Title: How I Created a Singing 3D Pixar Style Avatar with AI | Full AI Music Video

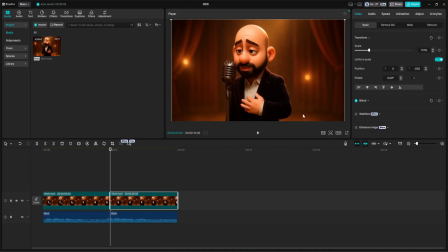(20:42)
If you're okay with cropping a little off the bottom of the video where the watermark sits, you can simply zoom in or reposition the frame in your editor to crop it out entirely. No watermark, no exporting issues, no extra tools.
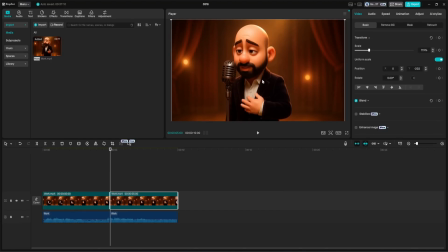(20:58)
This works especially well if you were already planning to fine-tune the aspect ratio or add cinematic bars to your project. On the other hand, if you want to preserve the entire frame exactly as it was generated without cropping anything,
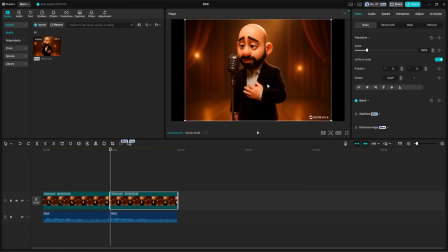(21:13)
then your best bet is to split the clips into 5-second chunks, upload them to Vmake AI, and use the 5-second preview download option to get clean, watermark-free versions.
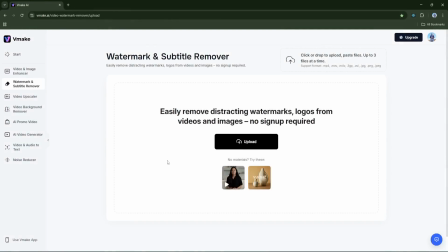(21:26)
Let me walk you through that process real quick. Go to vmake.ai, upload your 5-second video clip,
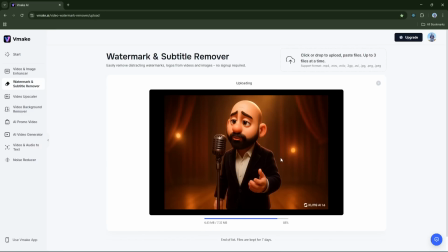(21:35)
wait for the AI to process and remove the watermark.
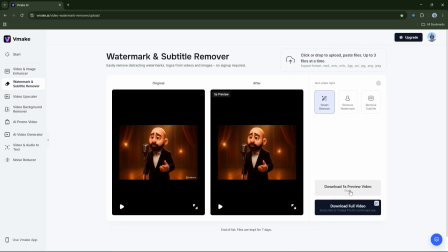(21:40)
Once it is ready, you will see two download options: download preview, which is free, and download full video, which requires a premium account. Since our clip is exactly 5 seconds, you can go with the free preview download.
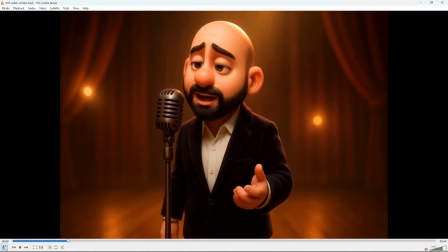(21:56)
And then, when you play the video, the watermark is gone.
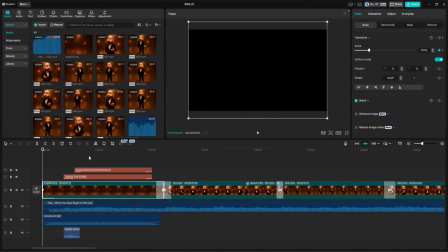(22:02)
Alright, so we've gone through the entire process together, from crafting the original song lyrics with ChatGPT to generating the full musical performance with Suno AI, creating the 3D Pixar-style visuals with ChatGPT image prompts,
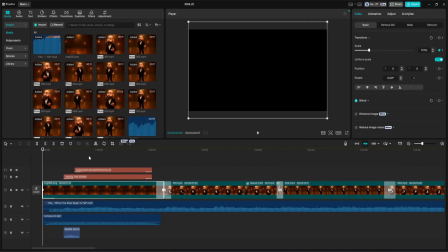(22:18)
bringing everything to life with Kling AI's animation and lip syncing, and even removing watermarks using Vmake AI. Now, rather than repeating the entire process clip by clip here, which would be tedious and repetitive,
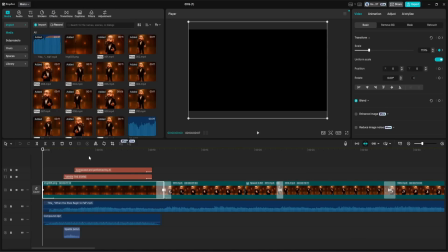(22:33)
I've already done the heavy lifting and pre-generated every animated scene using the exact steps we just walked through. Now it's time to bring it all together in one final video. For that I'm using CapCut, which is my go-to editing tool. So let me walk you through the entire process.
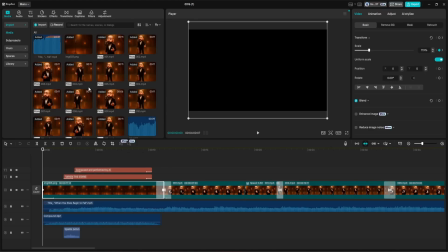(22:51)
I began by importing every animated video clip I had created with Kling AI.
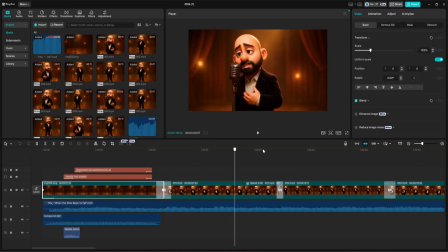(22:58)
I carefully placed them on the timeline, one after the other, in the correct order to match the progression of the song.
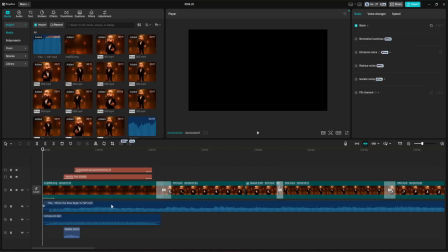(23:06)
After that, I imported the full-length audio track that we generated earlier with Suno AI and placed it in the audio track beneath the visuals. With both elements in the timeline, the backbone of the video was complete.
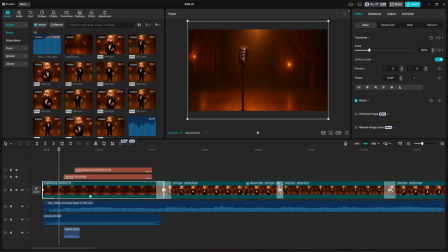(23:22)
But remember the empty stage image we created earlier, the one with just the spotlight and microphone without the character in it? I used that image for the beginning of the video, during the first few instrumental seconds before the singing starts.
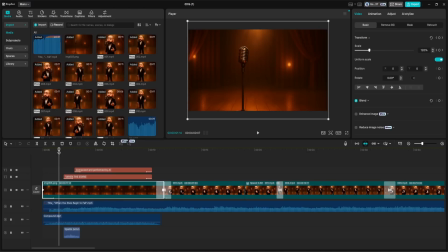(23:38)
Since it is a static image, I wanted to give it some life and motion. To do that, I added a subtle zoom-in effect. I selected the image, placed the playhead at the very beginning of the clip, and clicked the keyframe icon in the video settings to lock in the starting scale.
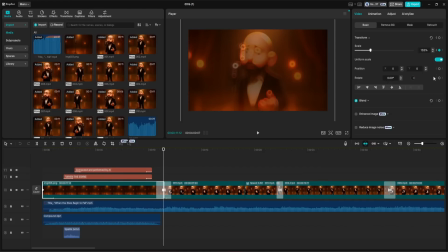(23:56)
Then I moved the playhead to the end of the image and slightly increased the scale to about 132%. This gave the illusion of a smooth cinematic zoom, drawing the viewer gently into the performance.
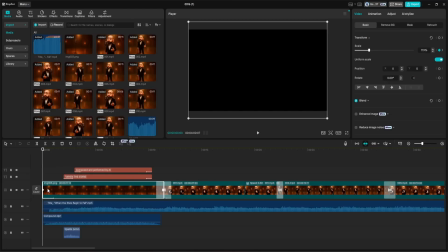(24:11)
However, you will notice that the image begins completely black. That's because I applied a fade-in effect to make the entrance more elegant. To add that, I simply selected the image, went into the animation section,
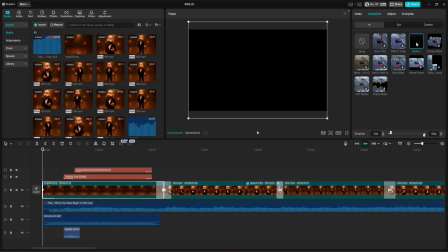(24:27)
and applied the built-in fade-in preset. You just need to click the animation and it will be applied to the image automatically.
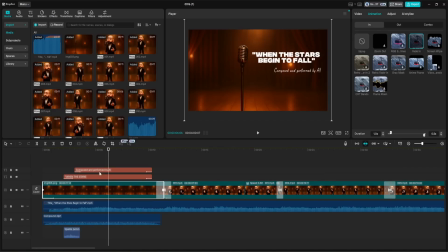(24:35)
Next, I moved on to the text overlays. I added two different text elements at the start. The first was the title of the song, When the Stars Begin to Fall.